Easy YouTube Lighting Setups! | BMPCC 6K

I have had these for like a year now and I don't use them ever. It is Freewell's variable ND, mist, combo, everything. Inside here is the variable ND on its own with the with the click, click stops from two stops to five stops and then separately also 72 millimeter thread is the variable ND mist combo with the magnetic feature that you can swap stuff out and that's two stops all the way up to nine stops of ND. So I want to give this away I've never really used it it's in this really nice case and they're all inside in here so comment down below with whatever you want but include 72 millimeter and that will enter you in for a chance to do this and I'll give it away in a week or so. I'll keep you updated on a community post or something. Sorry, I had to cut in just for a second to promote and to thank Motion VFX for sponsoring today's video. They have supplied me and so many people out there with amazing plugin templates and titles, transitions, different types of effects for Final Cut Pro, DaVinci Resolve, Adobe Premiere and it's really really high quality stuff. I personally never really use a lot of tools like that in my videos unless it's client work but I think I'm going to start you know experimenting it, experimenting with it in some of my YouTube videos as you're seeing in today's video and some of my most recent publications here on YouTube. So yeah back to the video, back to the content and motion VFX.
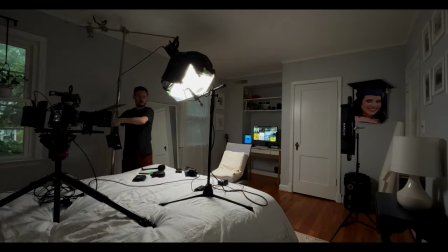358s
Okay. So now this is a very different setup, but all I've really done is move this giant lantern from that 45
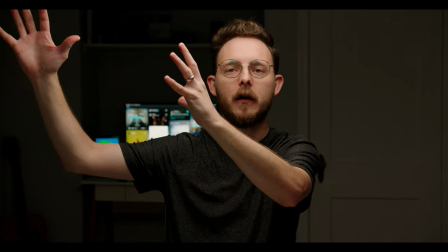367s
degree ish angle over here to directly over my head.
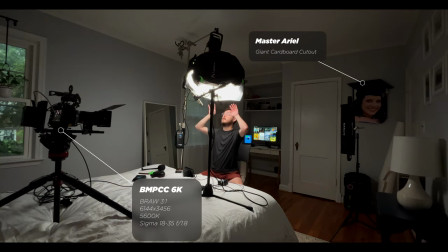373s
Now, maybe not directly. I'm not so much going back here at all. I'm keeping most of it in front of my face and so this is giving
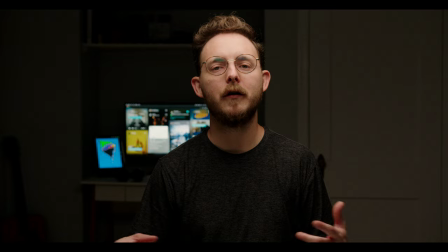381s
you that classic godfather look that old school restaurant
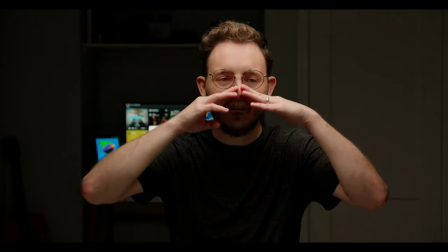386s
you know that really dim um harsh line kind of shadows
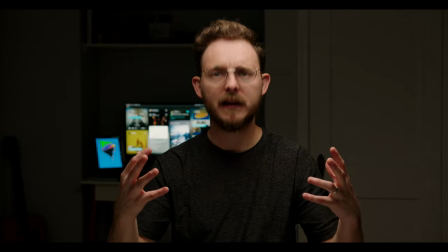392s
and things like that but it might not actually be doing that with this setup because it's so soft so
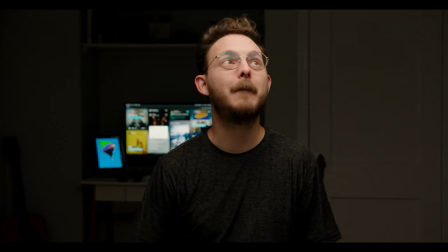396s
um yeah this is another option you just put a light right over top especially this lantern it's so versatile as we keep mentioning. So this is just a couple of layers of diffusion and still at 15% power, and this is what we're getting.
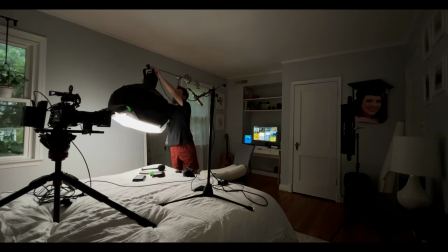413s
So here's an example of bad lighting when using good equipment.
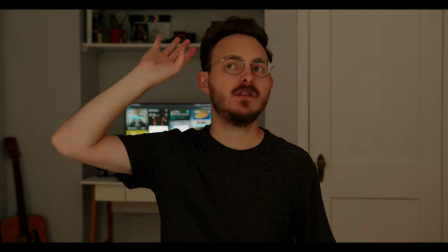418s
Okay, so I have turned this lantern, just blasting it into the wall in front of me at 100%.
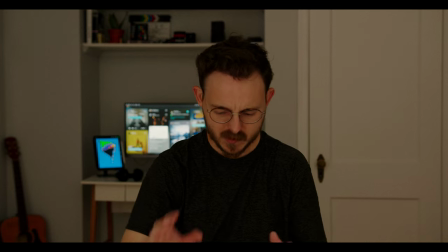425s
We're still at f3.2, somewhere in there, and as you can see,
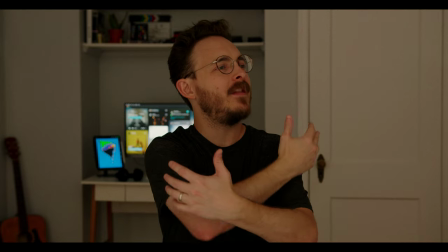430s
it looks awful because there's just there's nothing leading your eyes anywhere.
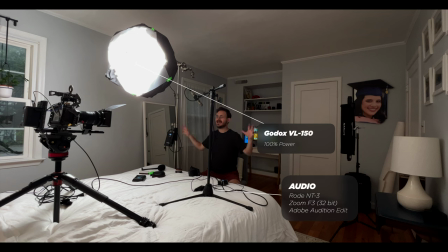436s
It's all just kind of blended in together. It doesn't look great. It just this kind of shows you how different the light can react when just putting it at different places.
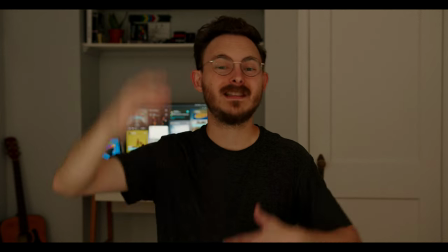448s
So what I'm going to do now is I'm just going to swing this light around just to give you an idea of what the difference is of blasting
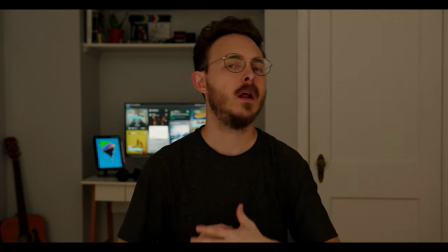455s
it at a wall in front of me and maybe blasting it up in this corner and just giving you an idea of experimentation and playing
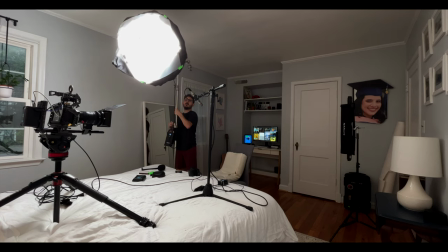463s
around with different types of lighting. So now we've swung the light.
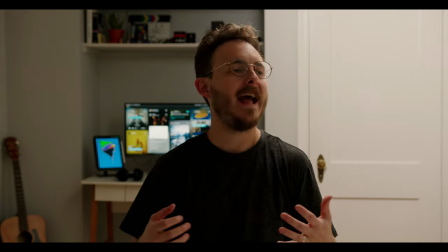468s
It's blasting behind me to the right over there into the corner and still not ideal but it does give a little bit of a different
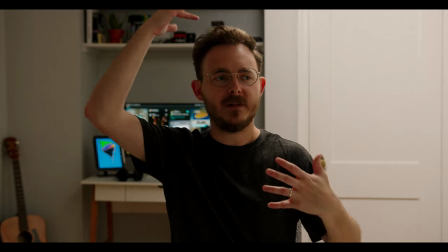476s
look and feel a little more dramatic and you know it's given me a little bit of a hair light and a little bit of fall off on this
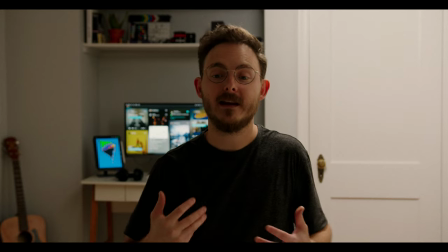484s
side. So it's usable and depending on the situation it could be ideal.
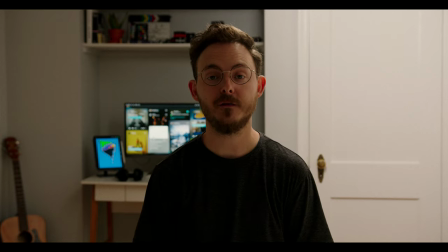489s
But this is just you know blasting 100% of the VL-150 into the wall and seeing what happens.
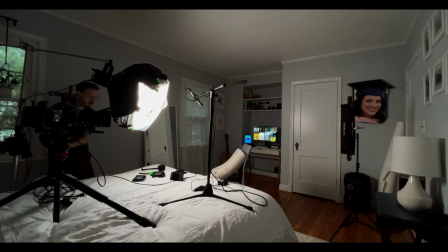497s
Okay this is the last one we'll go through with just a single light and this one is
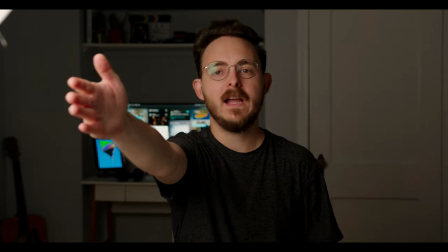504s
probably obvious and it is directly in front of the camera right here and it's just straight on.
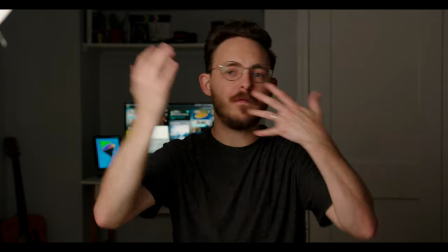511s
So instead of having that angle and having that typical fall off and trying to create those triangles and, you know,
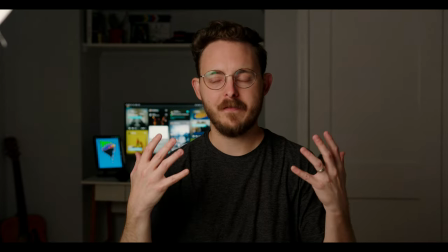519s
softer shadows, this is just right into my face. We're at 18% power.
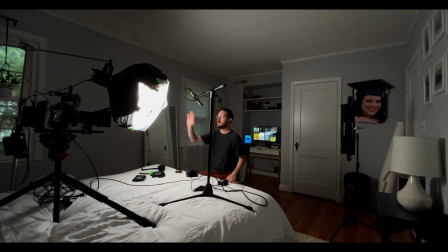525s
So similar to 15, 18%, not a huge difference, but it's a little bit further away from my face and this is what you get.
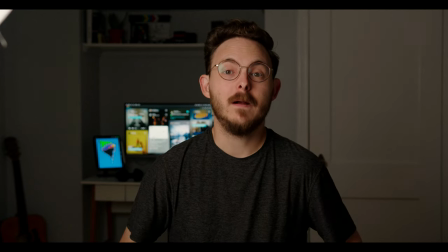534s
So let's take a look here. It's okay. It's not great, but yeah, that's that.
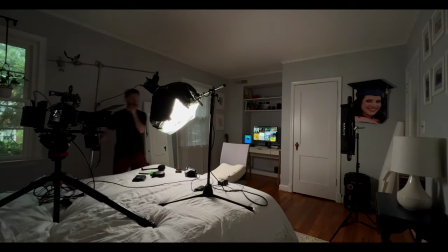542s
Now let's see what else we can do. Okay, so we're back to where we started. One light, the VL-150 in the lantern,
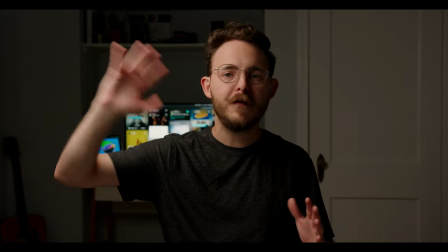550s
double diffused basically, and that 45-ish degree angle off to the side.
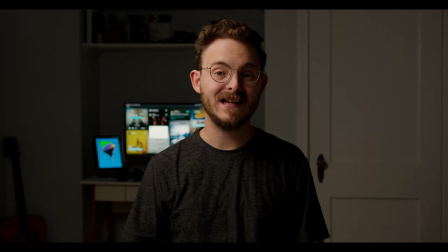557s
So this is, in my mind, the easiest and most flattering way to do it if you only have one light. And yeah, what I'd like to show you is what if you have no lights?
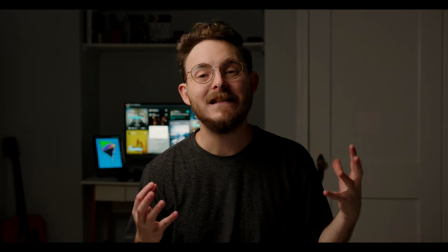569s
What if you just have a lamp in the room and it's not the ideal color temperature that you want, but you just, you want to go for it and make it work.
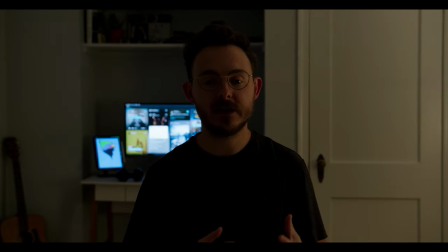578s
Let's check that out. So this is a bit of an extreme example. Although if you're shooting a short film, any kind of film at all, or you want a very dramatic realistic look then this would be your option.
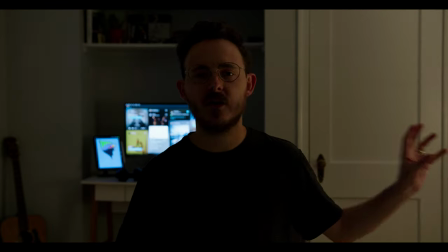592s
I have one lamp on over here it's 3200 Kelvin and that's it we're still at the same I think f3.2 that's it this is the only light that is on but obviously typically most of the time traditionally
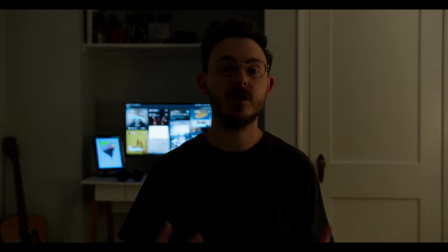610s
historically you will not do this with a YouTube video because some people aren't a big fan of that. They want to see lights. They want to see your face and you know you're probably trying to communicate some sort of information. So it's really up to you whatever you want to do, what your audience enjoys.
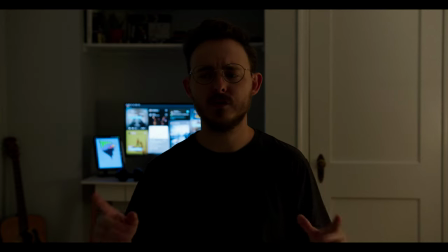630s
And so let's go back to the original setup.
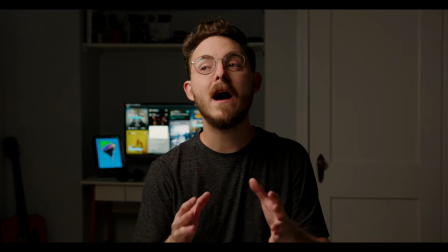635s
Let's do that now. Okay so now we're going to show you how far we can go.
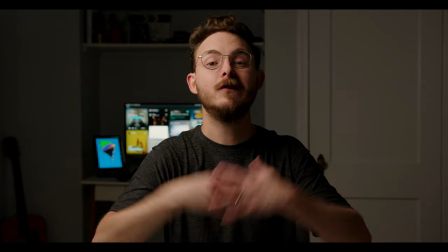640s
We've been using a single light. Now we're going to add a bunch of lights and just see how extreme it can get.
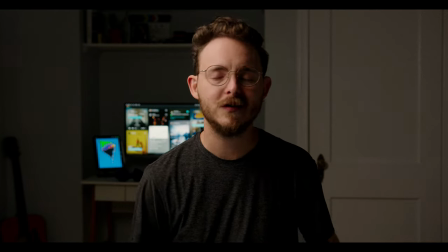646s
And then we'll end it with these single, you know, just for fun, kind of just to give you examples of what's going on.
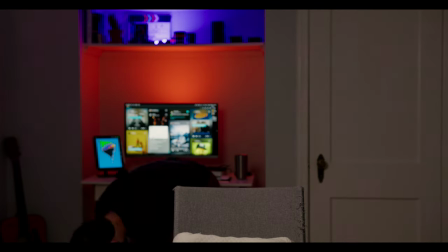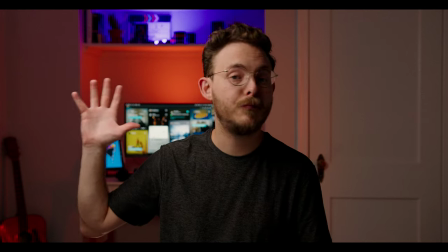660s
Okay, so now we have multiple practicals and little LEDs behind us.
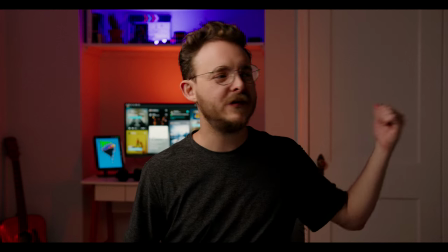667s
We have kind of a hair light, just a through light. I have a light on the ground back here.
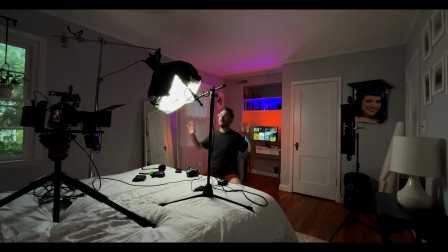673s
You will see it all in the other shot no doubt about it but this would be
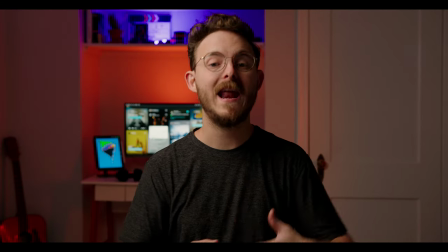678s
my typical setup now would be to do this and
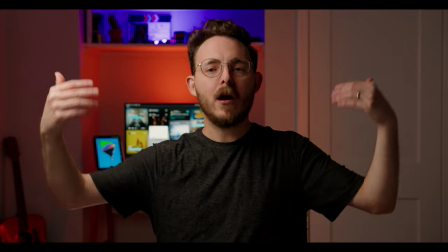684s
really kind of creating layers and more depth in the shot and you've
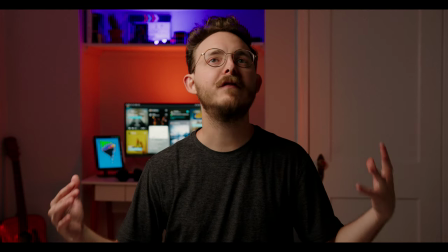689s
heard all these things before but we do have to get you know creative in
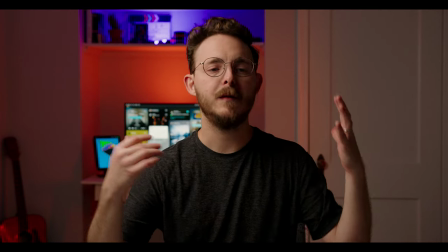694s
the spaces that we have like I talked in a previous video and you can see it here the camera is on my bed it is
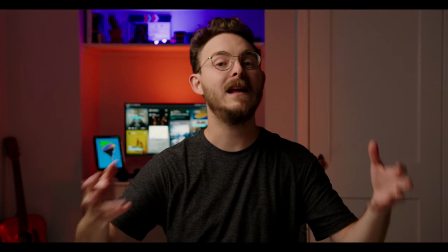702s
not level so I will you know I have to correct this as best I can in post unless I had a big piece of wood or a board
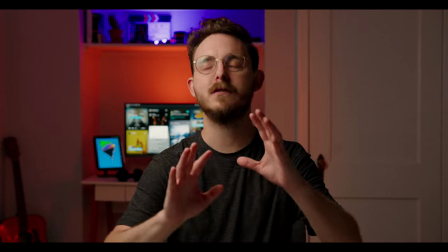709s
or something. I'm sure there's a way I could do it,
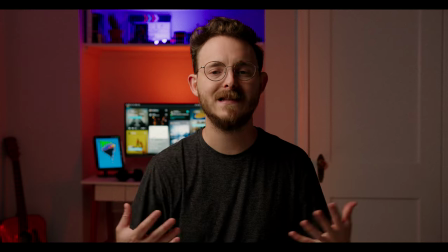711s
but I'm trying to do it as quickly as I can and make it seem as natural as possible and that this is something any of us can do.
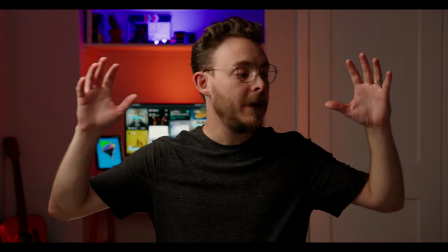720s
So yeah, so all of this lighting,
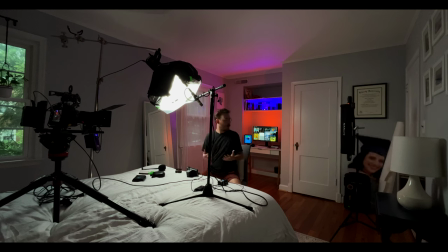724s
this is pretty typical for what I've been doing in most of my videos.
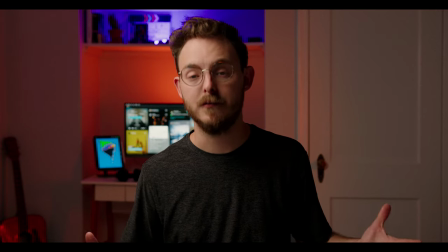730s
That was something that fell. You might see it on that cam. You might not. Who knows? But this is my ideal setup.